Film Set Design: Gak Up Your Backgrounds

Note that, or potentially readable text, you want to make sure you've thought it out and just assume it's going to be readable. You know, not the small notes, but the bigger stuff.
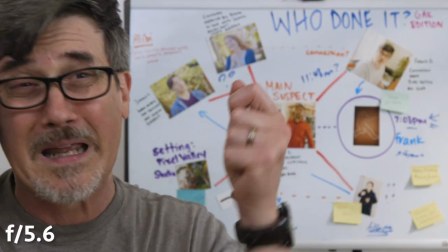Here's a shot at an F5.6, and the board's pretty much unreadable for the most part.
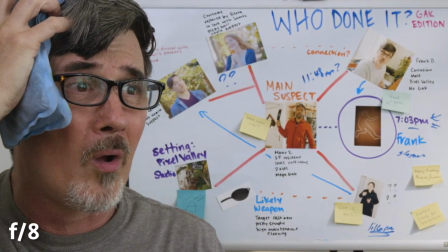But one stop difference. Shot at an F8, all of a sudden, boom, very readable.
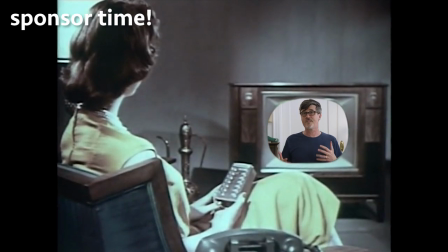We are a big fan of Pond5. They're our go-to place for stock images and video for our client work as well as our channel.
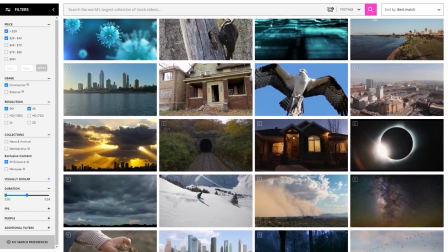So when they reached out to us to sponsor an episode of Pull My Focus, we were an enthusiastic yes.
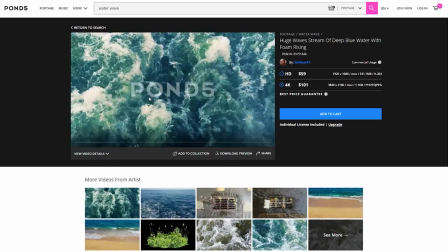They not only have high quality content to fit any project, but also world-class search. I cannot tell you how useful that has been in our line of business. Pond5's mission is to create world-class storytellers, so we're excited to offer you 20% off your first purchase on Pond5 with the link in the description below.
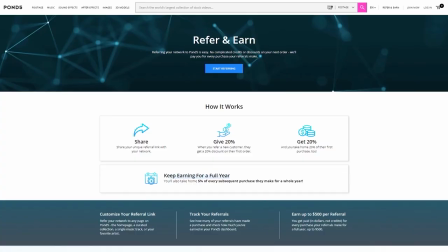They have also launched their Refer and Earn program, which we are a part of, and catch this, anyone can join and start referring today. Buyers you refer will receive 20% off their first order, and you'll earn 20% of that first purchase. Plus, you'll earn 5% of any purchases that user makes for a whole year.
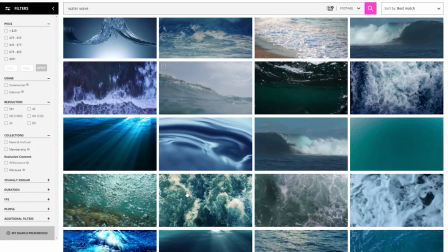Check out the royalty-free, high-quality content now. You'll be happy, your clients will be happy, we're happy, everybody's happy. Everybody's happy. For the images and copy you use in your GAC, you wanna make sure you have the rights cleared.
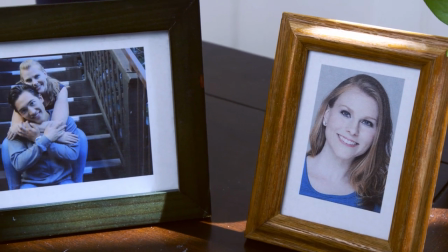It's usually best to just create your own like we did with these images of our actors James and Courtney to make them look like a couple. If you want to use copyrighted material, then you need to search and find the original creator and get their permission to use it. It's called clearing the rights. If not, stock images are your friend. Look for commercial royalty-free images.
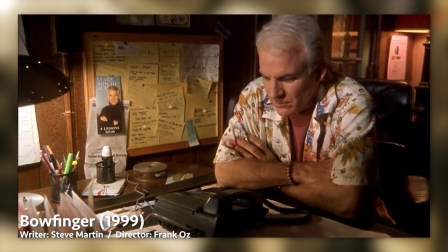Here's a still from the 1999 movie Bowfinger with Steve Martin. He's playing a movie producer. That piece of gack right there on that corkboard is a cartoon from the magazine I produced back in the 90s called Film Crew.
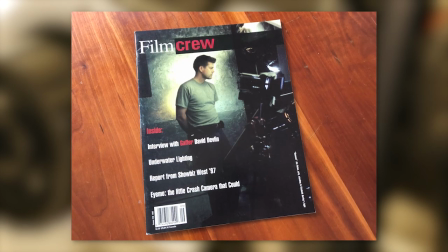The production company reached out to me and asked my permission to use it, which I gladly gave, because who doesn't want to be gack in a Steve Martin movie? A lot of gack is about filling in a space in a believable way to the viewer. And one way to do that is stacking items. I need a stack of printed letters. I don't need to print them all.
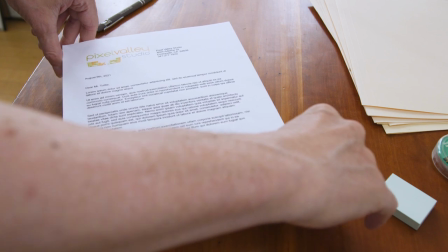I just print one and put it on an empty stack, a ream of paper, and boom, I have a stack of printed letters. You could do the same thing if you need stacks of money. Go to your local print shop or copy center, and they have these big paper cutters that can cut reams of paper to the dimensions of money. Put a crisp $20 or $100 bill on top of each stack, and now you have stacks of money. If you need to print out an image that's meant to look like a photo, use matte or semi-gloss photo paper.
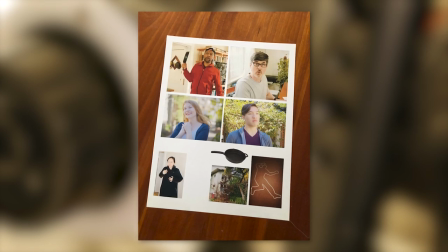The colors will really pop and it'll look and feel like a photographic print versus plain printer paper. Research the time period so you don't add any gack that doesn't fit that time. And note that it's actually a little tougher on more recent history because most of the viewers, to varying degrees, will be familiar with it. They may know that that thing you marked on the wall didn't happen in February, it actually happened in August of that year. So that's the wonderful world of gack.